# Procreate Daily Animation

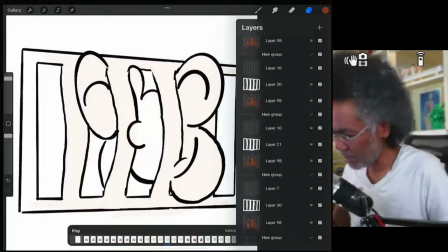(0:03)
We're going to try to color the rest of the frames today. Let me show you what we have from yesterday.
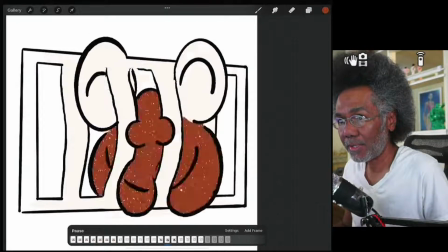(0:09)
I didn't get to do anything after the video yesterday, so this is where we dropped off.
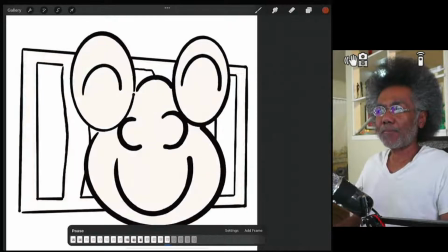(0:18)
What I've noticed is it's too fast. What I want him to do, because it doesn't seem to be any resistance.
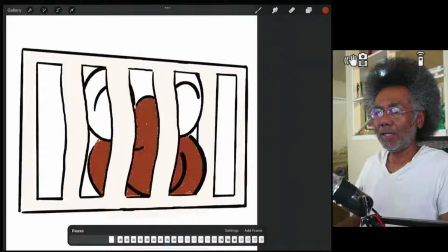(0:26)
See, he needs to
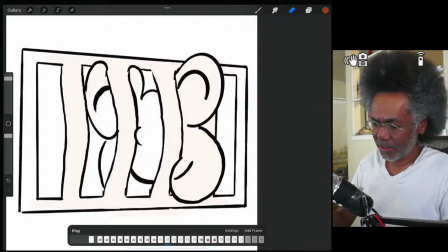(0:34)
pause. What he needs to do is when he's hitting the
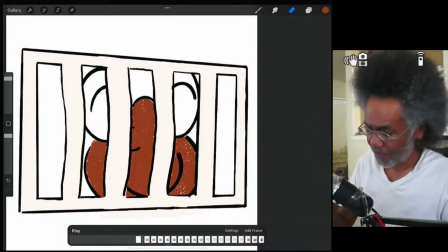(0:40)
bars, like here, well, right here, he has to have more resistance.
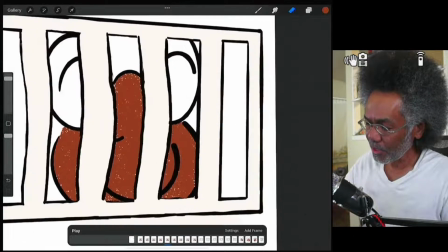(0:47)
And I think the way that I want the resistance to show itself is his head has to
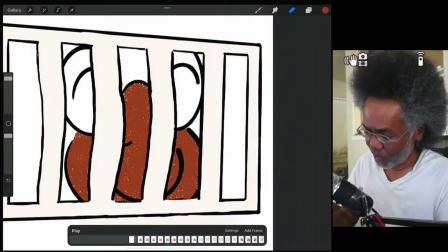(0:57)
struggle more. Because right now, if you notice what happens, it's just a straight movement.
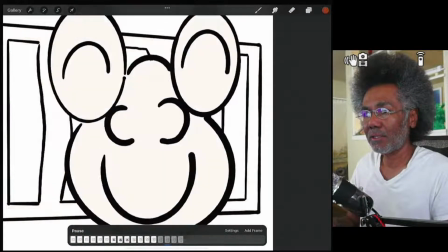(1:05)
And it just goes through the bars. And it's too fast.
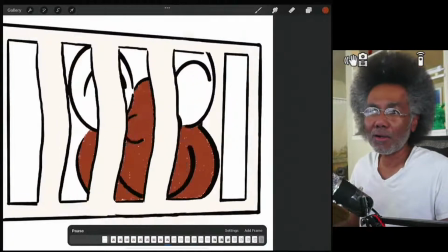(1:12)
People might not even think it's a bar. They might think it's whatever, you know.
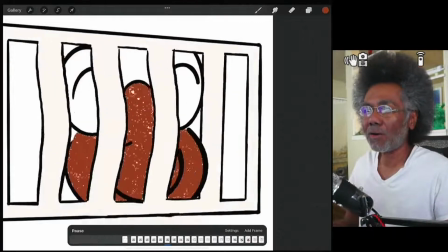(1:16)
It's just, I know it's a bar. You know it's a bar because I told you it was a bar.
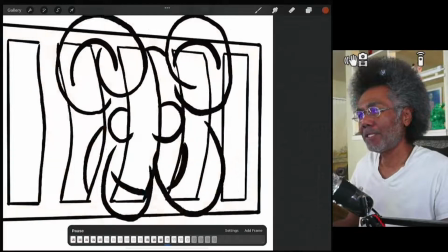(1:23)
But the audience,
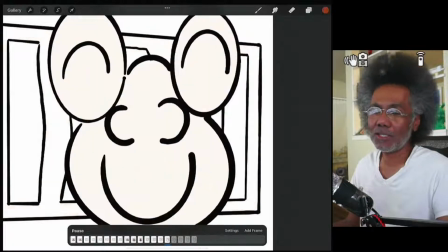(1:26)
they'll just see this face coming from a, because remember, the first time the audience sees a cut,
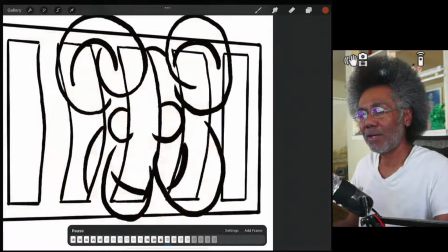(1:35)
the first several frames, their brain has to adjust to see what they're seeing.
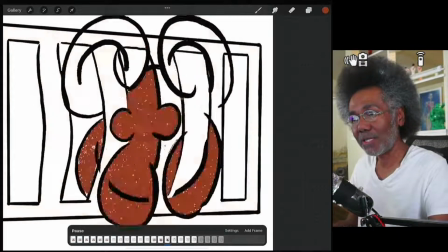(1:41)
The brain has to adjust to process what they're seeing, and then they can
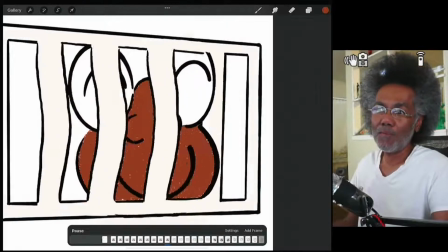(1:49)
realize, oh, this is what's going on right now. So maybe the first couple of frames would be
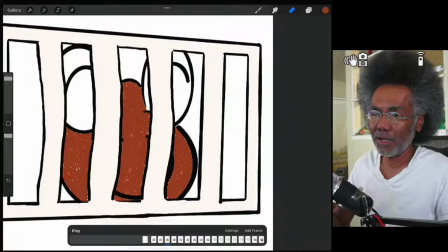(1:59)
about this frame, and this frame would be lost to the audience. So in the audience mind, it starts here. And this is the first thing that the brain of the human being would understand. Like, and this image right here is very abstract.
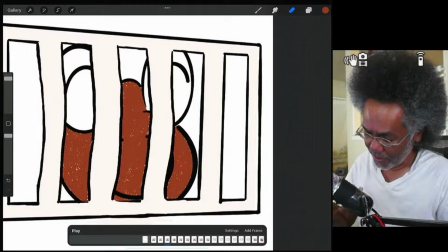(2:17)
If you really don't know what's going on, if you don't even register that it's a face,
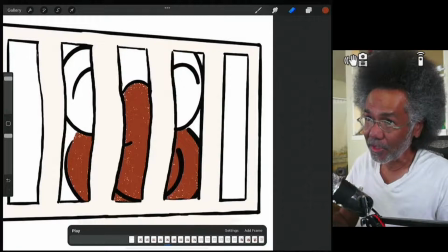(2:25)
and then suddenly it goes even more abstract, then maybe finally,
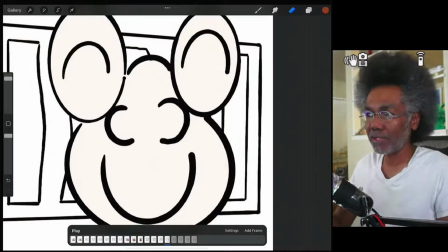(2:33)
maybe in the end, you would recognize that, oh, it's a face. It's the same face as the character that we were established. And then you're thinking, okay, what just happened? Did he put his face through some water?
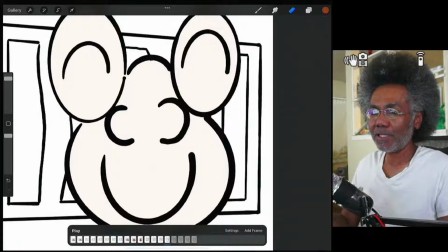(2:48)
Is he like the I think T-2000, right? From Terminator 2? Did he just smoosh through the bars in the back?
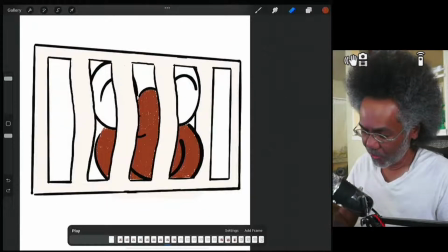(3:03)
Where is he? So that's what we're going to have to do. We're going to have to give him more resistance.
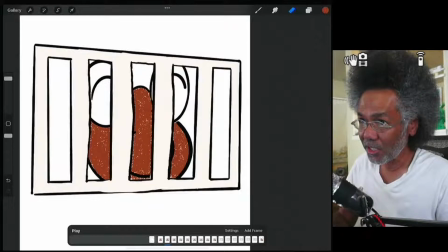(3:08)
So with that, what we need to do is here is before, like this frame right here, we need to duplicate this frame.
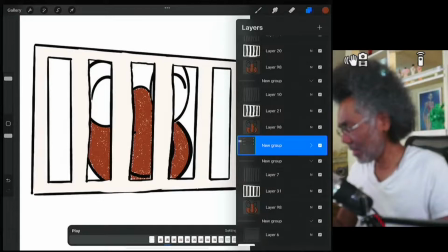(3:23)
Luckily, I didn't. Yeah, we need to duplicate this frame here. And we need to draw him resisting.
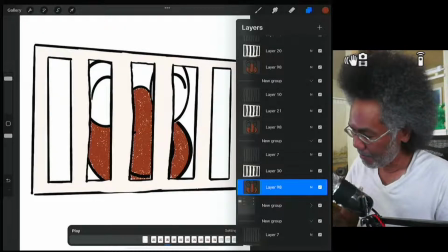Let's see, select on layer number 98.
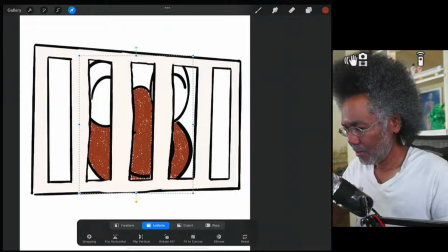(3:52)
And he has to move forward a little bit more like this. Oh, no. He's not moving to the side. He's moving towards the camera.